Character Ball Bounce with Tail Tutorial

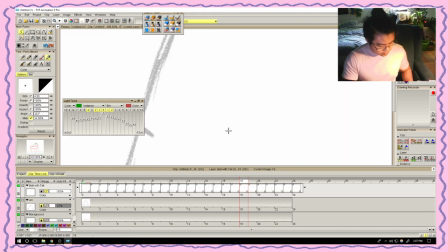3754s
I'm gonna do that trick again by going to 300 and
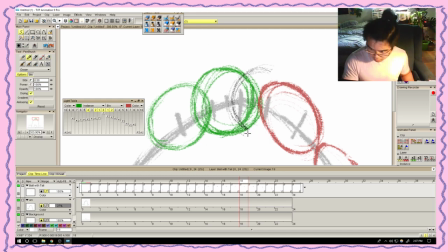drawing circles like this.
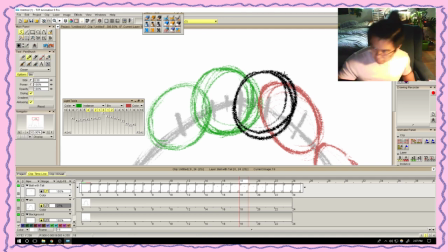3776s
That's not bad. Okay, cool. I'll stick with that and then just erase what I need to erase.
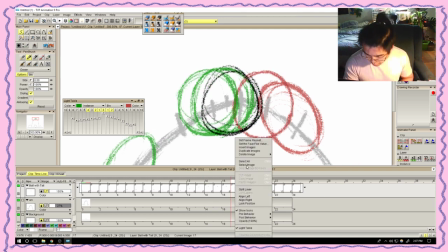3795s
Come over here, insert image, okay.
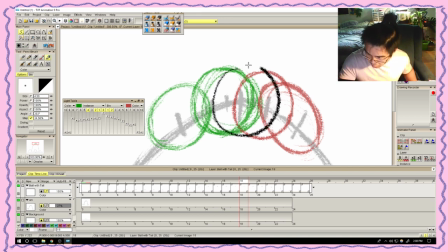Not bad.
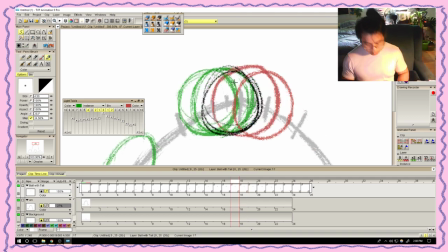3817s
Cool.
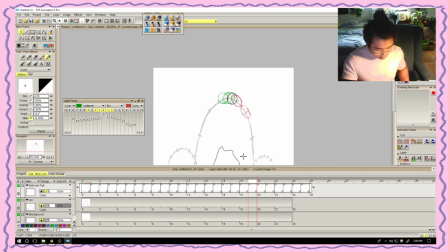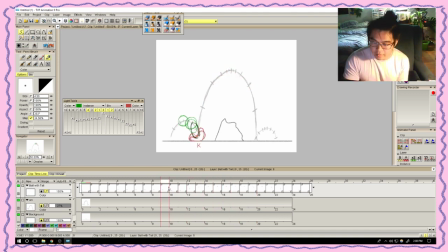3830s
And now it's falling back down, right? Turn off the light table. See how much more power this is giving it just because it's like staying in that one frame a little longer, right? So it goes over here,
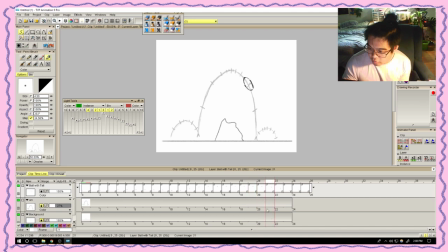3850s
falls down. So over here we can actually do that same technique of like doing this.
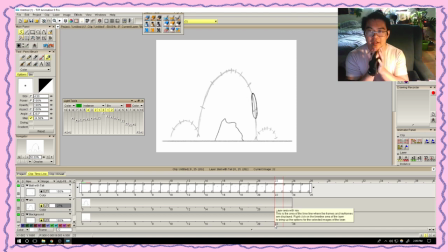3865s
Because it's a more controlled ball bounce. It's not 100% like, it is sentient, so it will try to control itself down. It's not like a ball where it's just gonna like, it's acting upon the energies it's doing, and it doesn't have control on its own.
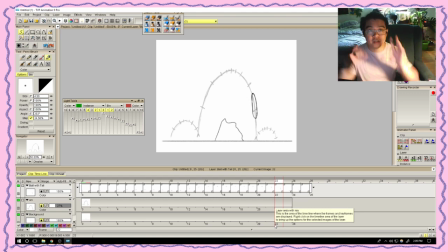3882s
It's very much alive, right? We're gonna try to treat it like one of those slimes from Breath of the Wild, you know, Legend of Zelda. Them like having to like squish first and then shoot back up.
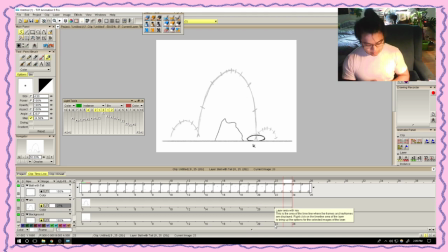3903s
So I'm thinking we might need to redraw this as well. That is fine. We just need to turn on the light table and erase.
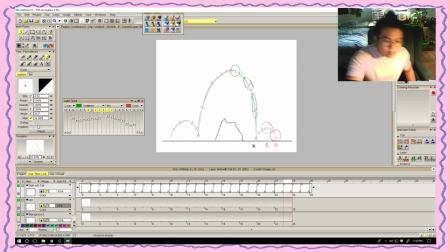So
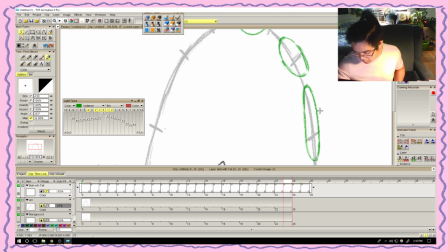over here.
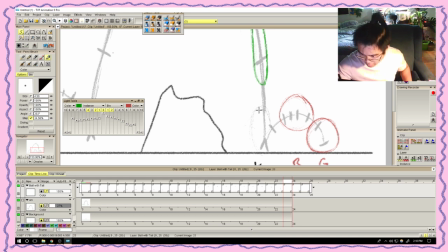3939s
So it catches itself. This is technically our contact pose, right? Actually, this definitely is our contact pose. Because it's the first pose that makes contact on the ground. Right?
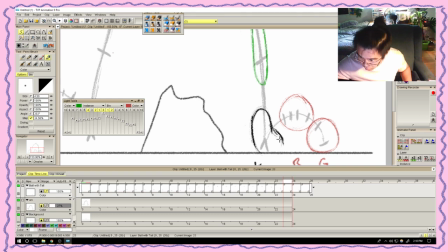There's our jelly bean again. Right? Maybe a little thinner
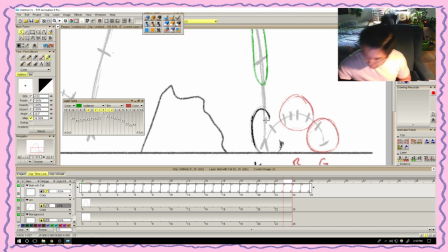3973s
over here. Just a little bit. And
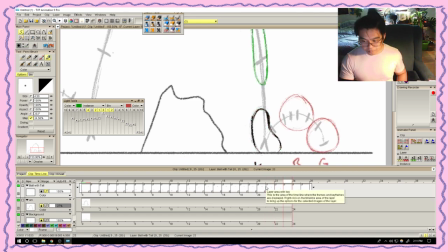3996s
there you go. See if that makes sense. It's a little fatter. It's a little.